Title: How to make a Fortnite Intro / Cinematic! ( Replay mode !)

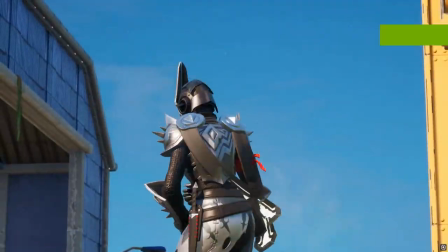[3:11]
Just a bunch of different angles so I could switch between each angle during the cinematic just to make everything look really clean. many minutes later all right
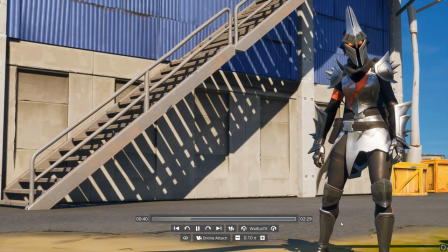[3:18]
so after i was done getting all those different angles i decided to uh start doing the same thing for the uh second one where i started
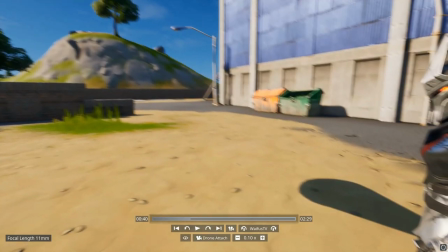[3:25]
popping my knuckles where i did the popping your knuckles emote and i actually did a first person shot on this i started off with a first
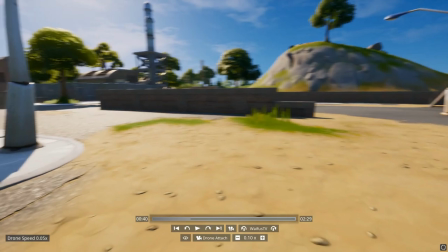[3:31]
person shot if you don't know how to do first person basically you want to do drone attach if your character is moving i always do drone attach
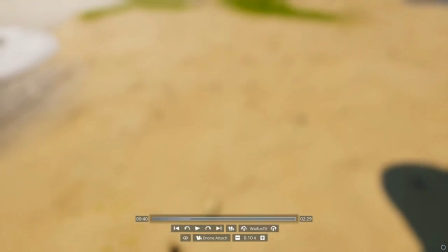[3:36]
for uh first person shots and then you want to zoom out and kind of like place your camera inside of the skin's head so it looks
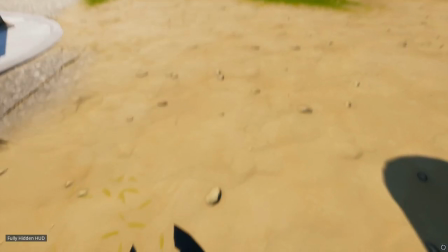[3:43]
like you're in first person it looks like it's actually the head after that you want to go and turn off autofocus autofocus kind of makes things blurry
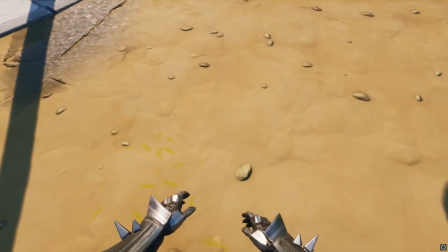[3:50]
at times it just focuses on shit that's not actually there it just bugs out after that you kind of want to just find a way to center
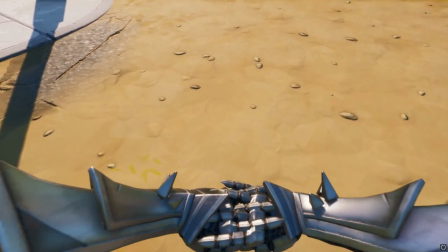[3:56]
yourself with your email or whatever the fuck you're doing if you're shooting a gun it doesn't really matter i centered myself out and i got myself
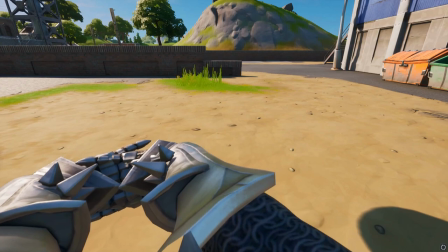[4:03]
a nice little clip here of me just popping my knuckles turned out pretty fucking cool after i popped my knuckles and all that i decided to just go through and uh
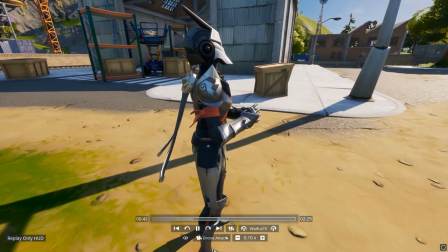[4:12]
find a bunch of different angles to match up with that i got one from the side one like spinning around my character
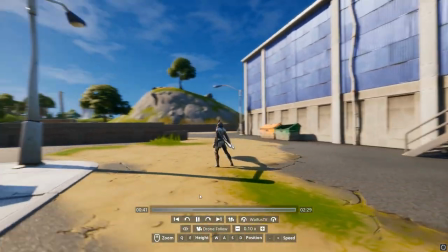[4:18]
basically if you don't have a bunch of different angles your cinematic can start looking repetitive in a way or just like drawn out and long and boring
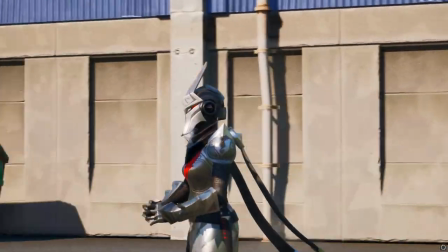[4:26]
the more scenes that you have the better it looks it'll keep people's attention more or keep it just keeps people's attention you know you don't want
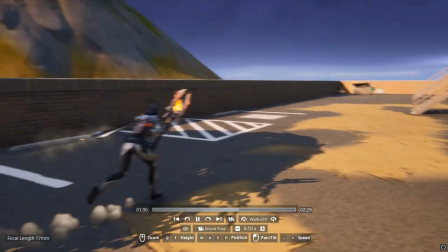[4:35]
people clicking off your video right away um but after that was finished i did the exact same thing but with the running i slowed it
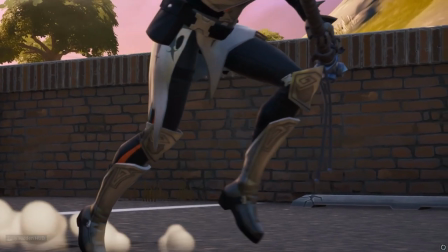[4:44]
down got a nice shot uh with drone free and uh i just
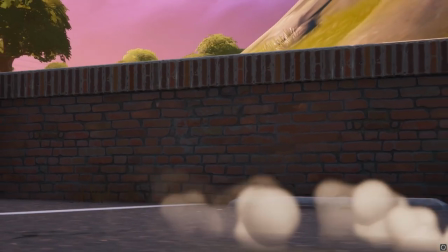[4:48]
kind of let my character run past the camera i zoomed in i let the character
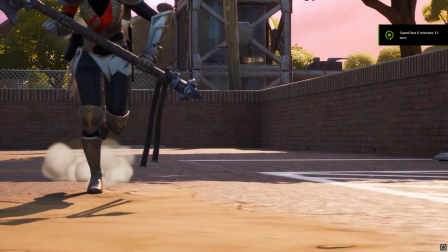[4:53]
run past my camera got one clip got a clip from the front doing the exact same thing like this
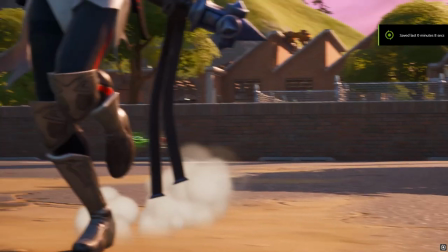[4:58]
was really quick these are really easy to do just foot shots running shots
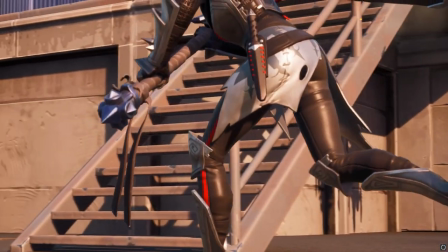[5:04]
right here i got a side shot but i used my mouse and i followed the character and then i kind
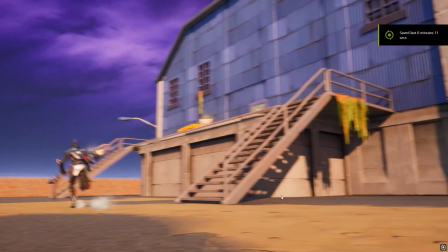[5:10]
of drifted away from the character just to kind of give it a cool cinema effect a movie style effect
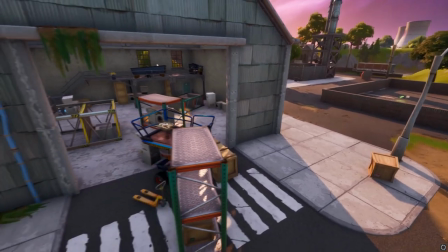[5:16]
after that i just wanted to get some scenery cinematics so i just kind of like chose
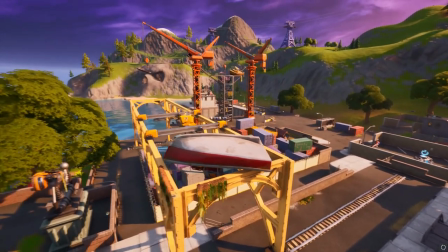[5:22]
a random spot in that location and just started flying around and looking around just you know smooth
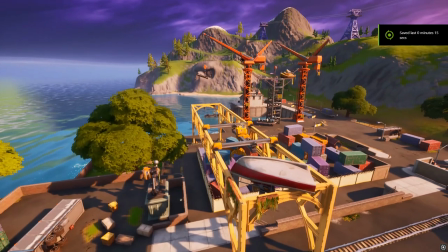[5:27]
fashion I guess try to make it as like one consistent motion
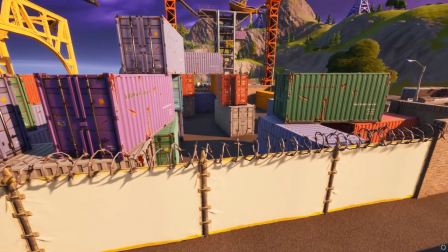[5:31]
and that was for the intro and this one right here is for the outro I just wanted to just like
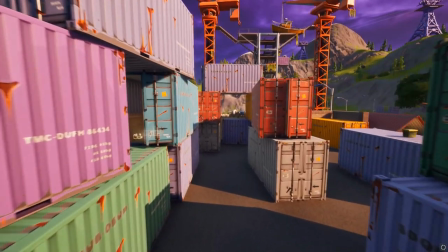[5:38]
fly straight through and just get a cool little shot while moving my camera around just so it seemed like there was
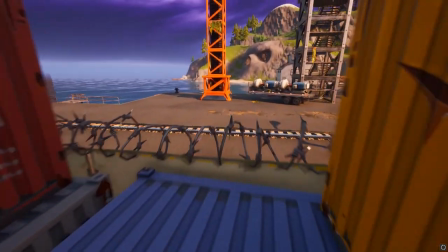[5:43]
more movement because if if you don't add camera movement during these it just looks bland if that makes any sense
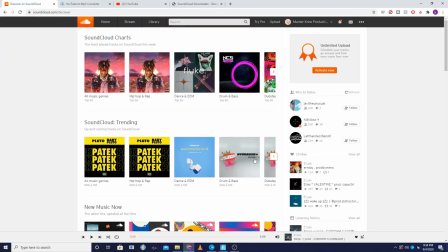[5:50]
yeah after I finish getting all the clips for my cinematic you need
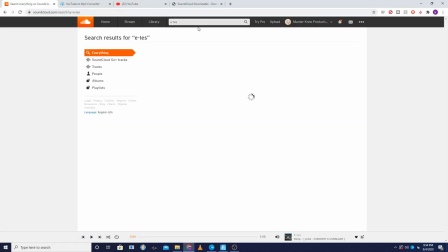[5:55]
to get music you can't edit your cinematic without music nobody's gonna fucking want to watch it if it doesn't have
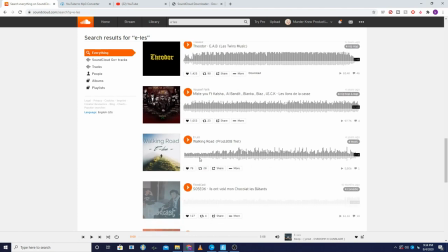[5:59]
music it has to be clean as fuck so i went to soundcloud.com before you use anybody's music make sure you try to ask the person because it's rude to use somebody's music without asking
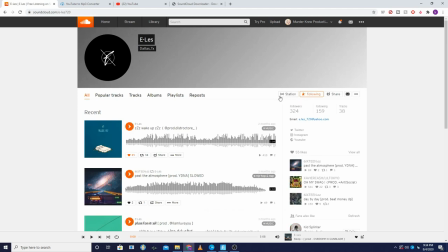[6:09]
but after i asked elez he said yes i was looking through his songs i found a fucking golden
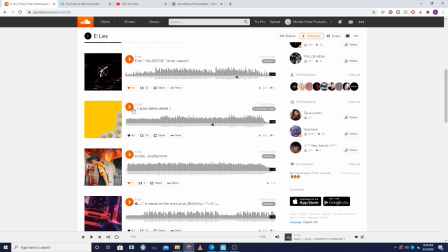[6:13]
ass song a really good song yeah
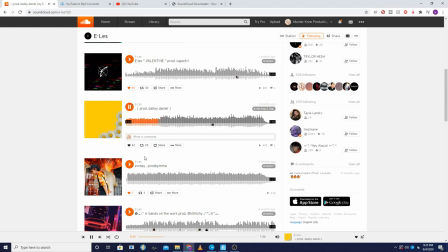this shit's fucking fire there's no you can't say that shit's not fire
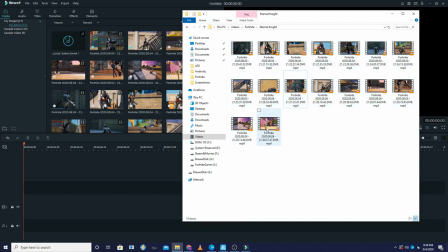[6:32]
all right all right so after you get your music downloaded and all that and put into your stuff you want to put all of your clips into your
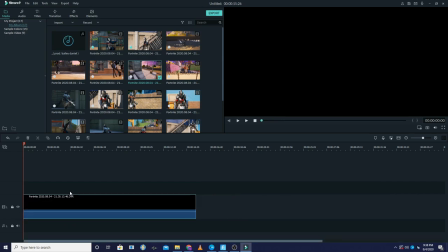[6:39]
video editor and what i did here is i took the very first clip which would be my intro and i just kind of trimmed it
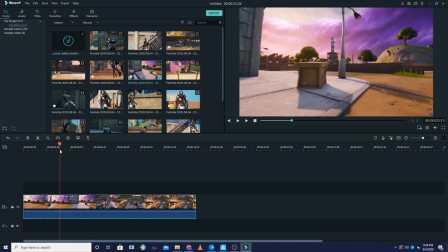[6:45]
up so it'd be easy to work with and then i got my music put it on there and i just tried to line it up with the music
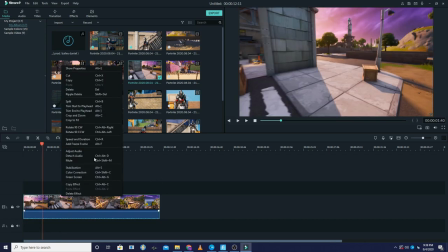[6:50]
i cut out a good bit of this guy's intro for his song because it was just really long for the song i wanted like i
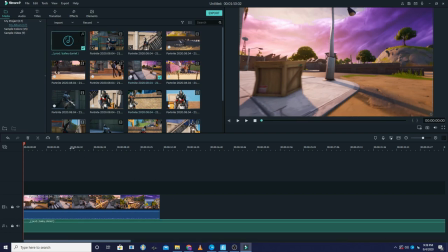[6:56]
wanted the intro or the cinematic to kind of like vibe really well and i wanted his voice in it and i only wanted
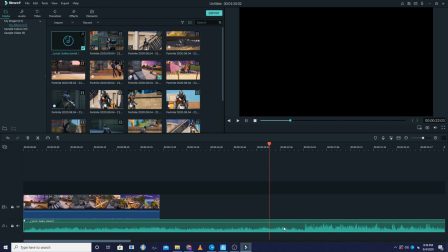[7:03]
this intro to be like 20 seconds long so i couldn't make it fucking i couldn't make the music long as fuck right
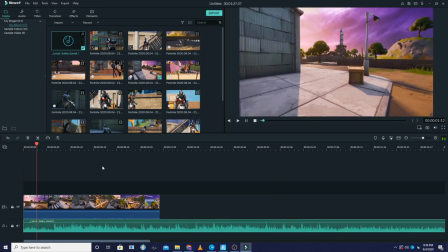[7:14]
here i was just trying to find a way to line it up